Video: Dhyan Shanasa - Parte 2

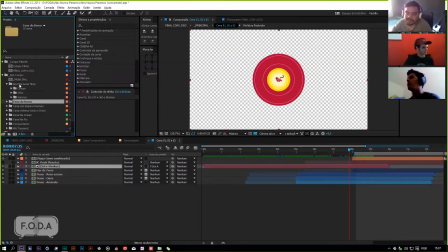1229s
Comps, não sei o quê, subcomps, você vê que cada cena, né? Tem uma comp, tem uma pasta específica aqui, né? A cena do barco, o tanto de composição só de uma ceninha do barco e tal.
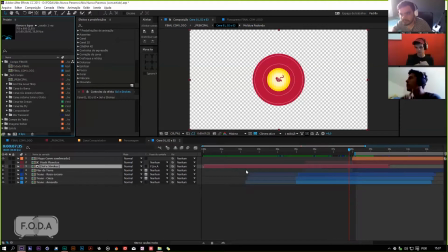1243s
E eu tenho geralmente uma pasta só de transições que eu vou criando na medida do projeto. E eu não crio transições dentro das composições, eu crio transições sempre em alfa, né?
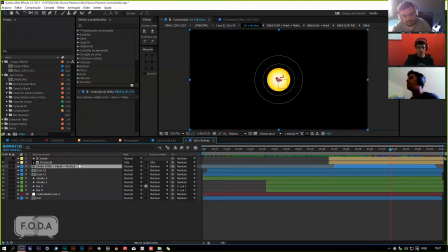1250s
Tipo, sempre em branco mesmo. Justamente para que eu possa usar essas transições aonde eu quiser, da forma que eu quiser depois. Porque senão você cria uma transição só dentro de uma composição específica e você fala, porra, aquela composição que eu criei antes, cadê ela, hein? Você precisa ficar achando ela no seu fluxograma e tal, dá um rolo desgraçado. É. Aí, você tem que...
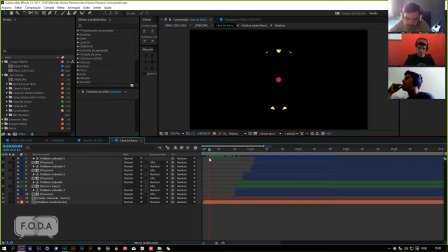1270s
A gente tava lá na cena do... A nossa ceninha do barquinho, né?
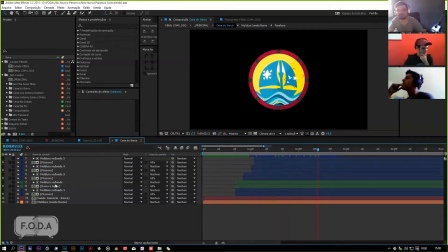1275s
A cena do barco aqui, ela foi vetorizada mesmo. Porque eu não tive muita... como fugir.
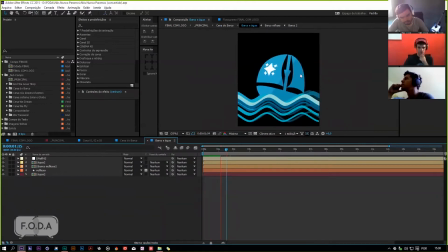1282s
Basicamente, a animação é essa aqui. Não tem muito mistério não, mas o massa é que quando você olha ela aqui dentro é uma coisa, mas quando você vê ela dentro do círculo, ela fica bem legal, dá uma fluidez muito bacana, que não tem quando tá fora. Né? A água são só shapes, né?
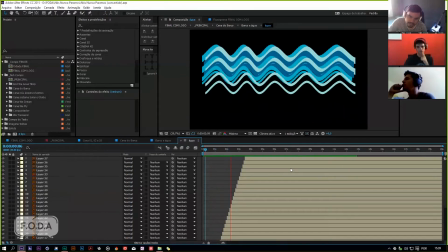1301s
Só layers empilhadas que fazem esse movimento aí. Só isso. Elas aparecem uma depois da outra em cascata, né?
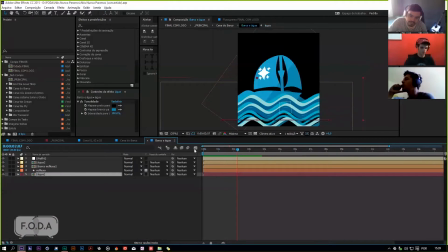1310s
E lá na layer, na comp seguinte, elas estão movimentando o position aqui. Né? Só isso, elas passam. Só que como o movimento delas é gradual, né? É cascático, e o position vai passando, fica parecendo que elas estão realmente ondulando, principalmente quando você vê aqui
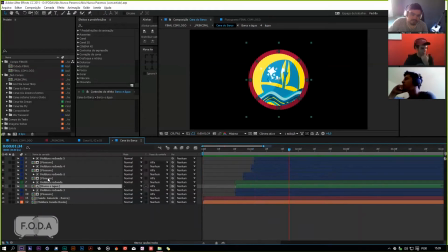1329s
na comp aqui. Aí o balanço do barquinho também completa, né, a parada. Você tem os passarinhos aqui, que também, né,
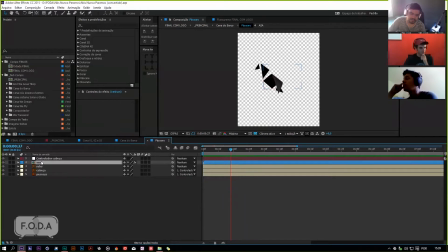1337s
na asinha dele tem um page turn aqui, né, funcionando, saca? Abrindo e fechando, pá. E o resto aqui é tudo controlador e pá, e tem umas...
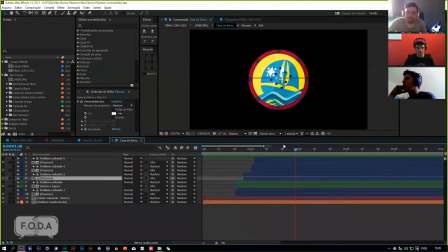1352s
bem simples mesmo, mas que dá uns efeitos bacanas quando eles passam ali, fica parecendo que eles estão... Como é uma animação mais estilizada, né, velho? Você não precisa realmente fazer um pássaro batendo asa com rio, né? Você pode fazer uma coisa mais tranquila ali. O barquinho aqui, a gente tem a...
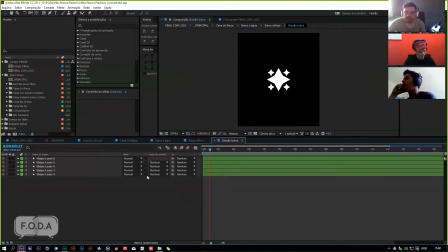1373s
várias, também, tanto como possível. Temos as estrelas aqui, né, o brasão.
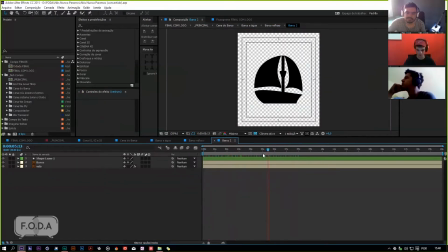1379s
A gente tem o barco aqui, que é a vela dele fica balançando aqui com o vento, né? Deixa eu separar aqui, é um flow motion que tá funcionando ali. Também não tem grande coisa.
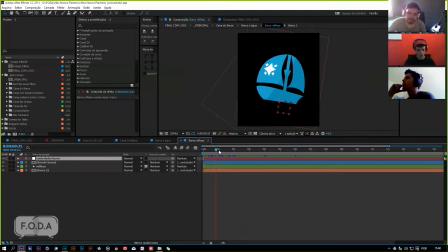1391s
Aqui é só um low controlando a inclinação dele, né?
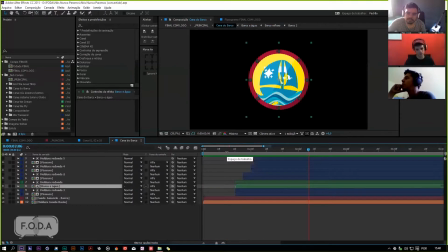1397s
Você vê que são coisas muito simples funcionando ao mesmo tempo, mas que juntas, né, velho, dá um movimento muito bacana pra cena. Olha, não parece que tem uma porra de um barco parado ali com um negócio fazendo assim, né? Uhum. A transição é muito simples também, é aquela... né, aqui é moldura.
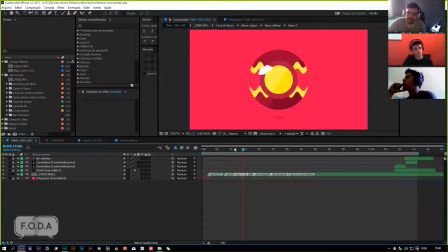1416s
E outra coisa legal também que eu esqueci de dizer é que esse projeto, o desafio pra mim maior foi manter a animação acontecendo dentro dessa bola. Ah, tá. Isso é uma coisa doida, porque não sei se vocês já tentaram fazer isso, mas é difícil você conseguir manter uma animação acontecendo dentro de um lugar só, saca?
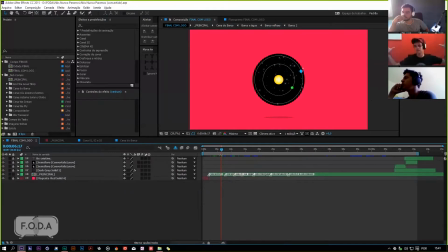1433s
Porque primeiro, quando você tem a tela inteira, você tem mais espaço pra movimentar as coisas, né? Quando você se limita a esse espacinho aqui do monitor, né, só esse espacinho aqui da tela, você tem que criar e às vezes sintetizar uma ideia num espaço muito curto, né?
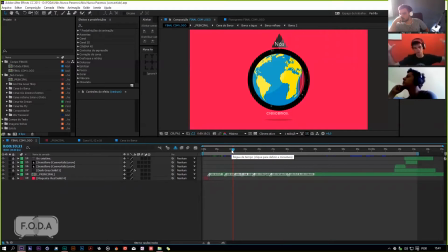1448s
Isso parece vantagem, porque aí você não precisa animar grandes cenas, né, cenas que cobrem a tela, mas não é vantagem, não é desvantagem, porque a ideia precisa ser muito sintetizada, né?
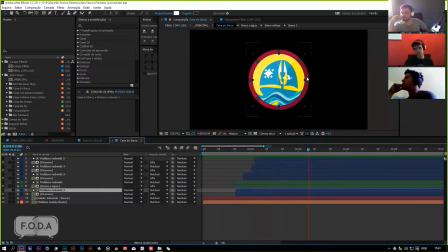1457s
Mas é doido, porque aí você consegue fazer efeitos que são relativamente simples de atingir. E quando eu falo relativamente, é porque relativamente mesmo. Pode parecer simples, mas também não é tão simples assim, né? Isso aqui tem que ter muita relação aqui. Deixa eu desligar um negócio aqui, que eu quero ver.
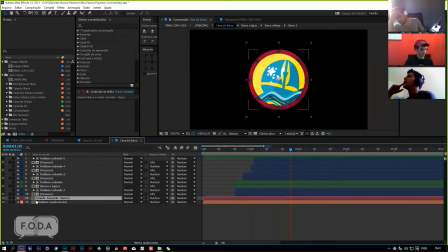1476s
Acho que é essa aqui.